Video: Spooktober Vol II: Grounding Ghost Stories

Writing workshops would probably say that's an example of telling, not showing, but it still works and it still comes off great in those movies. Really, what show don't tell means is the same thing that most writing advice boils down to. Try to write good things. Don't try to write bad things. Which, thanks, man. Really helpful. Glad I shelled out for that masterclass.
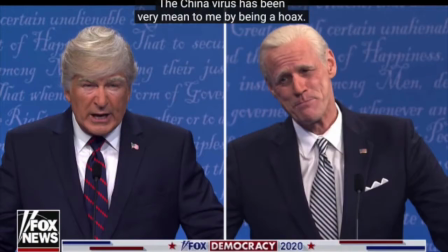733s
The thing about writing for films, novels, short stories, SNL, daytime TV, whatever, is that we can't come up with clear rules.
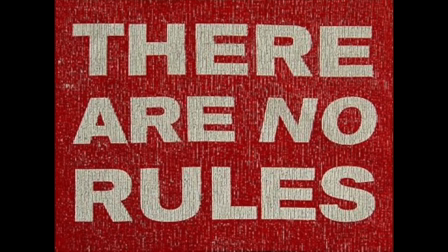741s
Instead, having to rely mostly on just recognizing good and bad examples and pointing them out.
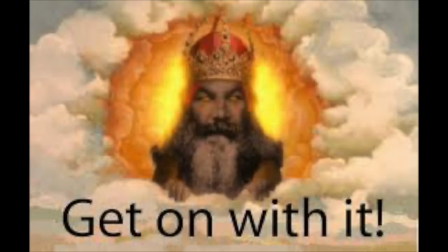747s
So yeah, that's basically just a long preamble to say that I'm going to use the same flawed metric of show,
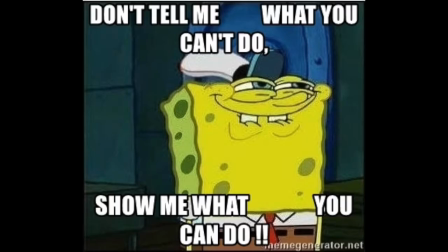754s
don't tell, to talk about The Conjuring.
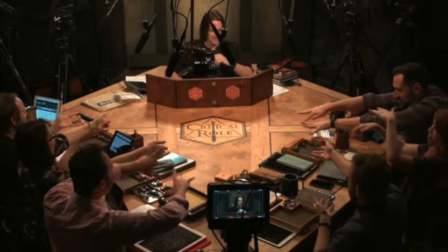756s
All of the based on a true story, look at the Warren spooky room of D&D miniatures, is a great example of telling instead of showing.
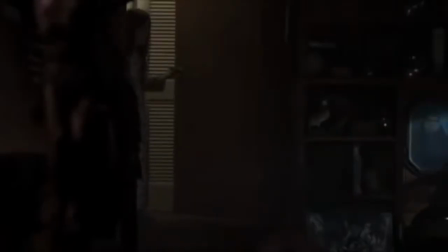765s
We don't see how the Warrens put all that stuff in the creepy room, or even the other ghosts they've investigated.
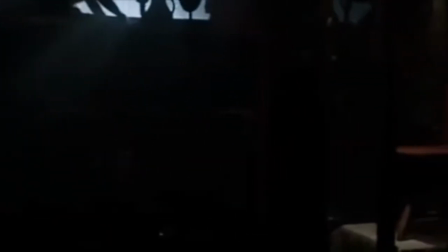770s
Instead, it's just the blaring siren towards the beginning of the movie that yells, "This really happened, you guys!" And it doesn't work to ground the movie at all. I know there are people who think that the events in The Conjuring really happened,
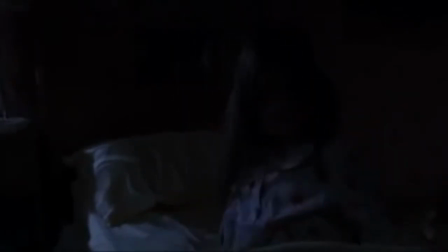785s
but the movie wisely runs away from any sort of gritty or handheld aesthetic to try to make it seem realistic,
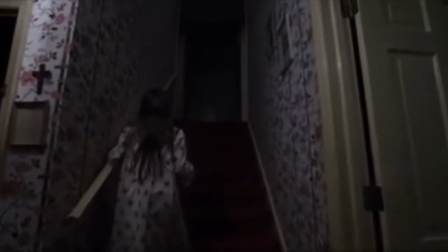792s
instead preferring to make a clean, stylish movie with some eye-popping scares. But what really grounds a movie in reality? What actually makes a story about a ghost or a demon oh so real?
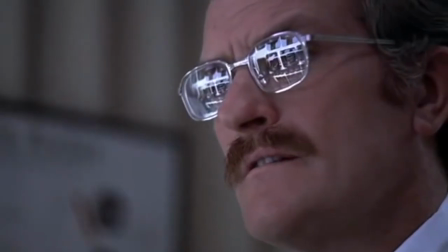807s
Well, to answer that question, we have to look at The Conjuring's granddaddy.
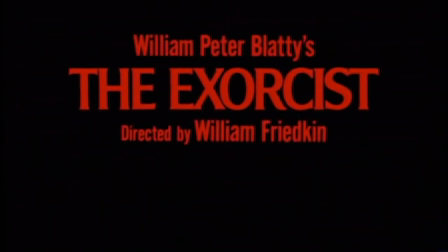812s
The Exorcist came out in 1973, and after its box office earnings are adjusted for inflation, the movie made almost $1 billion.
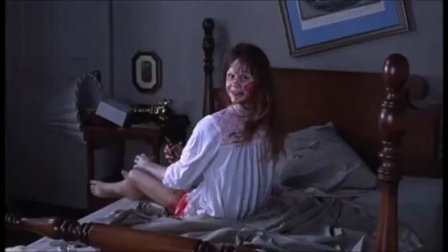820s
Considered one of the best haunting movies ever made, the movie is famous for some pretty graphic scenes,
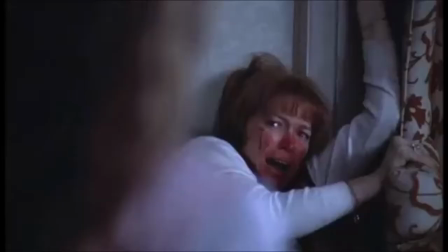826s
from the possessed little girl's head twisting a full 360 degrees to the spider walk down the stairs.
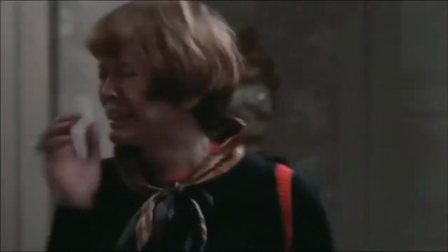831s
But what gets overlooked about The Exorcist is the first hour or so of the movie does
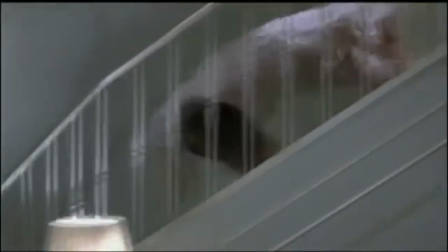837s
what all of The Conjuring's screaming based on a true story's bluster couldn't.
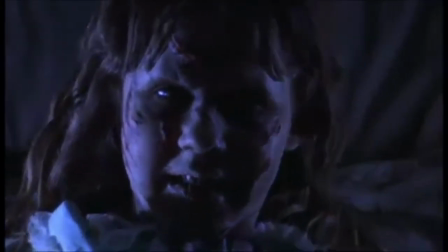842s
It grounds the movie in reality. Famously, The Exorcist made members of the audience puke or faint during its screening.
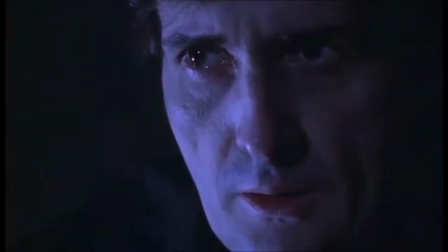849s
But it's not the buckets of vomit that were too much for people. No, it was the intense depiction of 1970s medical procedures drawing
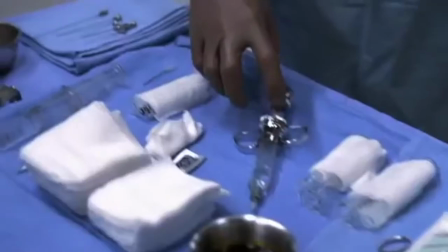857s
blood and doing an MRI of poor Regan towards the beginning of the movie that made people sick.
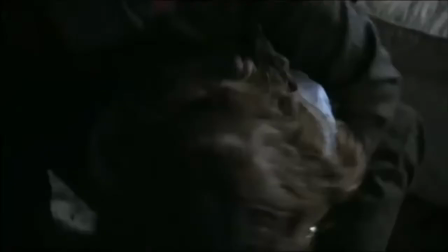863s
You see, The Exorcist is smart, in that little Regan doesn't go from adorable little angel to screaming monster overnight,
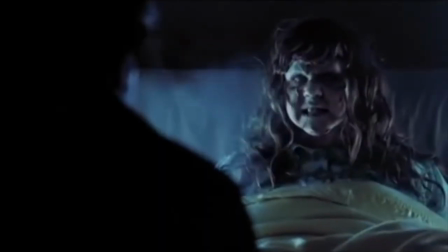870s
before memorably shouting, "Your mother sucks cocks in hell, Paris, you faithless swine."
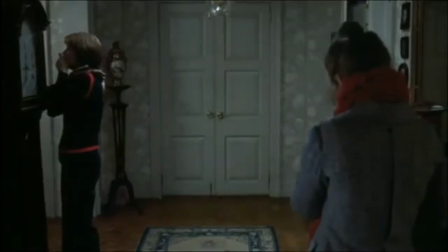876s
Regan exhibits a bunch of behavior that could be tied to various physical or psychological problems.
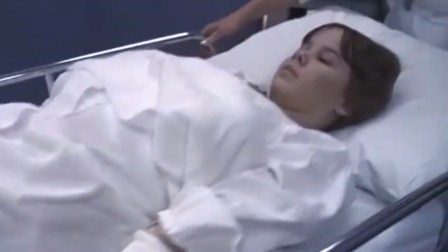881s
The first hour is a ringer of doctors and medical tests, none being able to figure out what is happening to Regan.
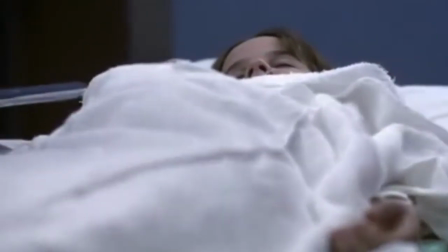888s
The story is from the point of view of Regan's parents, who are driven to the Catholic Church to perform the exorcism as a literal last resort,
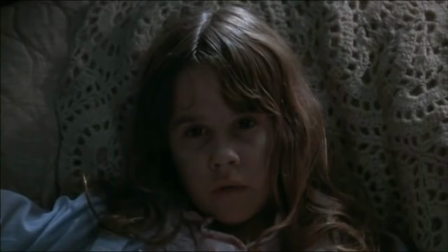896s
once doctors basically tell them, "We don't know what's wrong with your daughter."
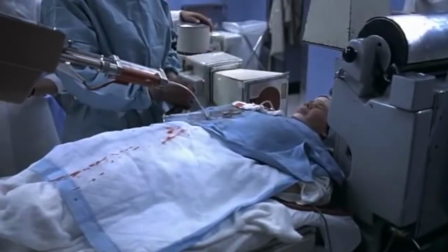900s
For anyone that has ever had themselves or a loved one have a mystery ailment that doctors couldn't explain,
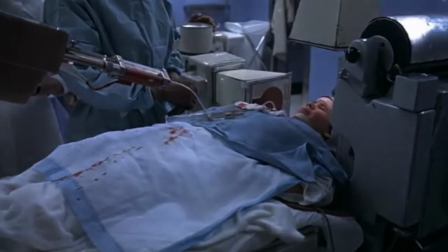908s
Regan's plight hits really close to home.
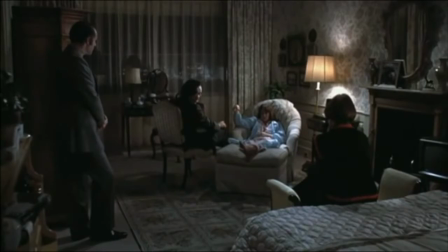910s
You feel the desperation, the sense of wrongness, when a person you used to know has something seriously wrong with them,
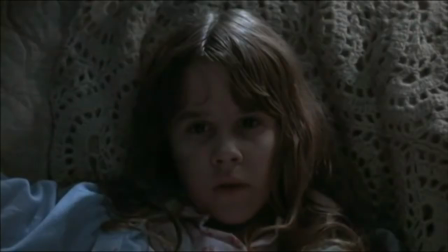917s
and no one can tell you or them what it is. That horror is real, something to connect with, that then transfers easily when the possession of Regan starts to become more outlandish.
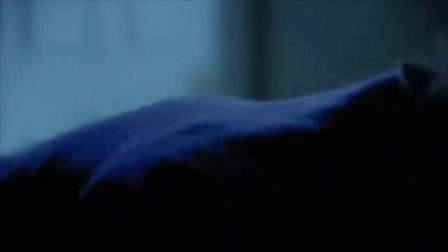929s
By the end, The Exorcist is no longer just a movie about a mystery medical condition,
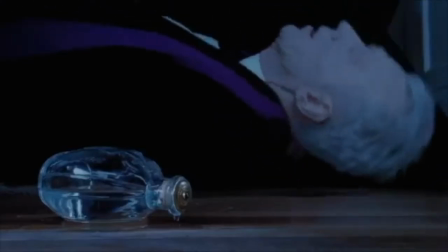934s
but that first hour is key for us to connect to Regan's family and the real pain they are experiencing due to her condition.
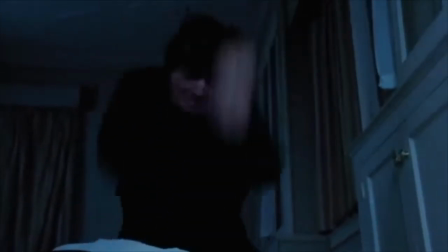941s
That conflict and pain grounds us in reality, so we are riveted and terrified by the finale of the film even to this day.